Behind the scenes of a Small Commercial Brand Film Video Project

Good morning, folks. It's a balmy 2 degrees outside, beautiful classic Nelson winter, blue sky. And we are on our way to Chris Pyemont. He's a local architect here in Nelson.
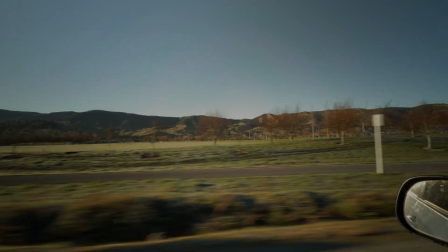(0:15)
He jumped on board one of our brand film promotions, and so we are finally getting out and doing the production day for Chris Pyemont.
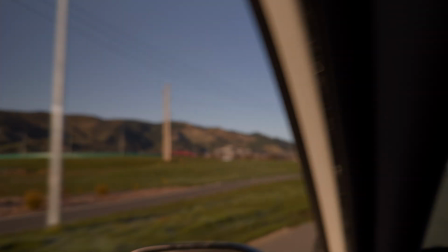(0:24)
So we're starting at his office.
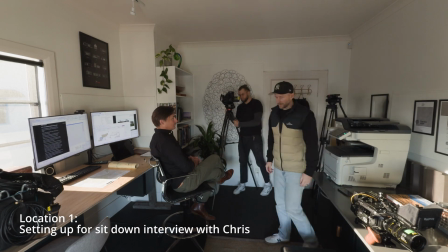(0:26)
We'll start with the interview there, and then we have a couple of client interviews this afternoon over in Kaiteri.
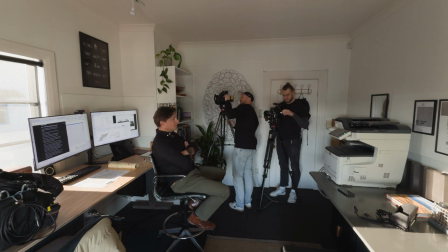(0:39)
The interview portion of Chris's brand film was actually pretty tough in terms of the room size.
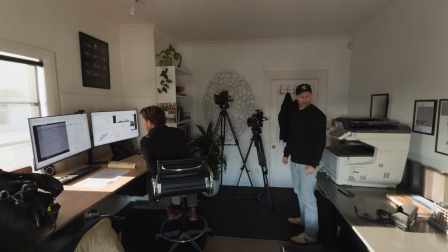(0:46)
Once the gear's in there, it's very difficult to move around. So the first thing we do is we walk in, set the camera angles.
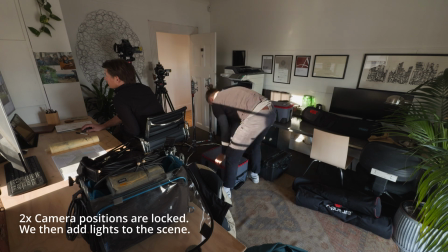(0:53)
Once we know the camera position, then we can obviously bring in lights and all the other stuff so it's not cluttered around our feet as we're trying to move stuff around.
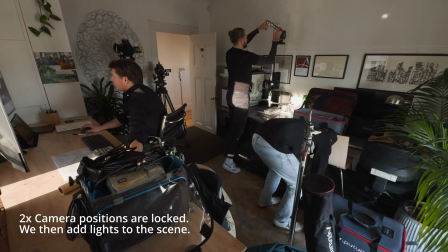(1:01)
Our priority in a position like that is just to get a really nice clean shot that doesn't look cluttered.
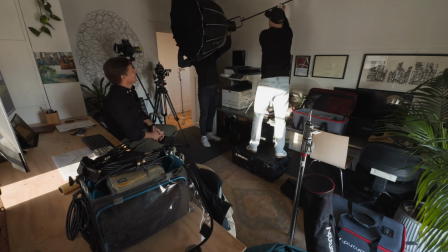(1:08)
Because it's such a small space and we had to shoot back into the natural windows, it forces us in terms of how to light the space, and it forces us into a box.
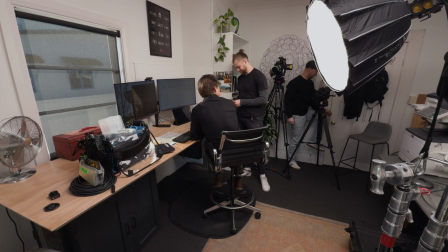(1:18)
You have to motivate that natural light or that practical light with the key light.
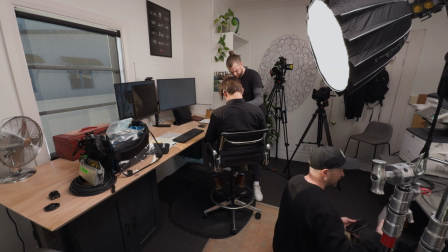(1:25)
So the key light's on the left-hand side where the window is. So the final scene hopefully will feel natural and it will look like the light's coming in from that window.
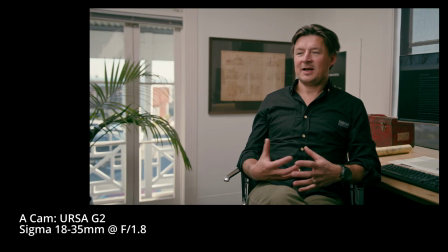(1:34)
So here's a frame from the A cam and then also the B camera,
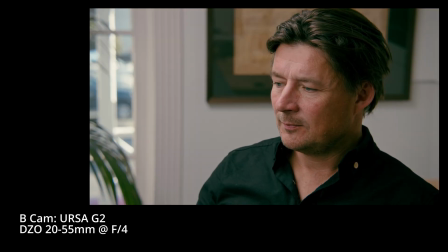(1:40)
so you can see the final composition and the final lighting for this interview setup.
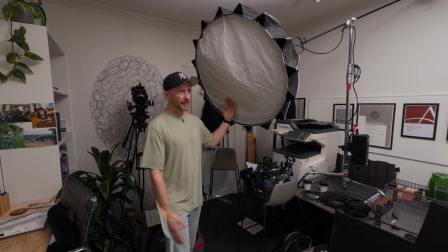(1:45)
Tim here is showing that the key light was right next to him off to the left hand side,
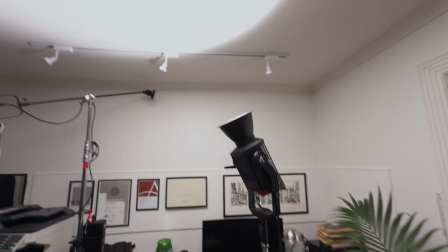(1:50)
and we've got one other light, the 600D, just pointing directly up to the roof to raise the ambient levels.
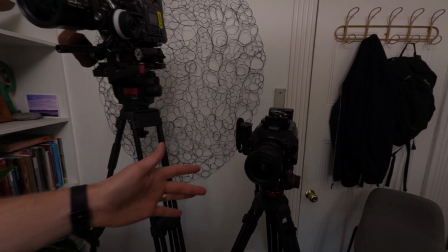(1:58)
You can see the cameras are pushed way back into the wall as far as they will go to try and get maximum separation
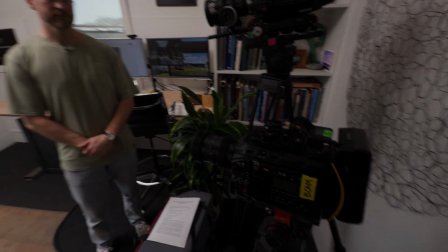(2:05)
between the subject and the background. It was a very tight room, and you can see here we're just packing down.
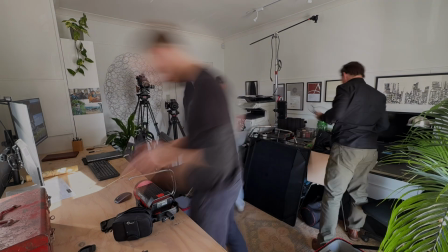(2:12)
You can see how tight the floor space is, so not a lot of options with a room like this, but all things considered, pretty happy with the results. What a day.
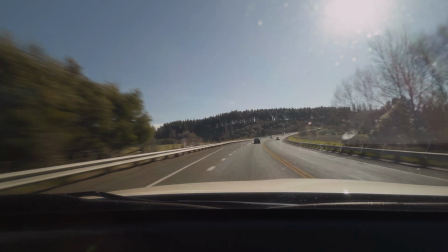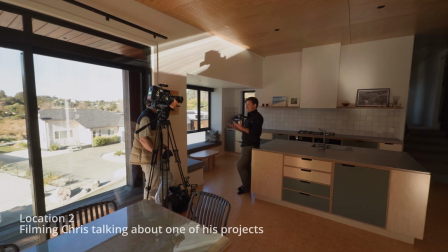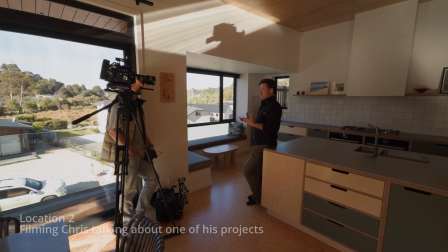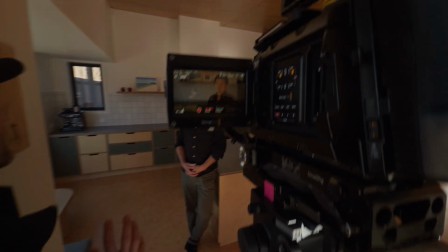(2:44)
It's very easy to get carried away with productions like this. This is a relatively small job. You always have to pull yourself down to the project, and I always get carried away and start stressing about composition, lighting, even the depth of the interview that you go into, forgetting that it's simply a 2-minute brand film for a local architect. More than ever, we're learning to just be okay with what the project is, not feel the need to go crazy with it, to shoot it with 4 angles and go into huge detail as if it's a full-on documentary. And that's something I'm learning, definitely.
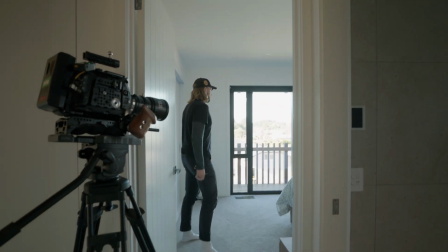(3:26)
So for the second location, we filmed Chris walking around one of his projects.
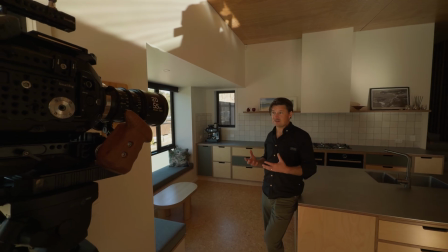(3:32)
He walked through the space explaining the features, and we also captured an interview which you can see here inside the space.
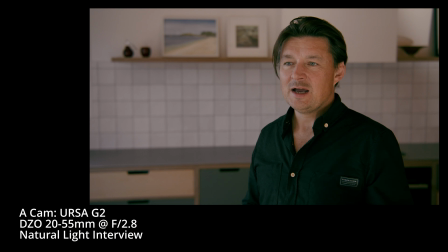(3:39)
We were trying to work really quick, so this is 100% natural light.
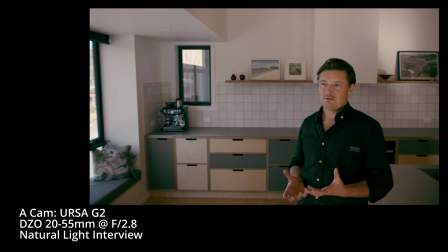(3:44)
And for this interview, the camera was on a tripod, and we just zoomed out on the DxO 20-55 for this wide shot. So the same camera angle, and you can just zoom in and out and get 2 interview angles.
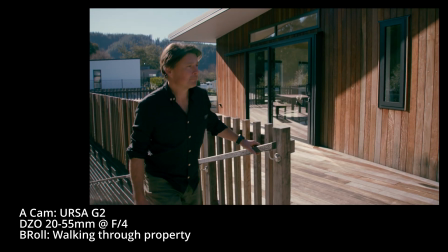(3:56)
And here's just a few shots that we captured for this project. Again, 100% natural light.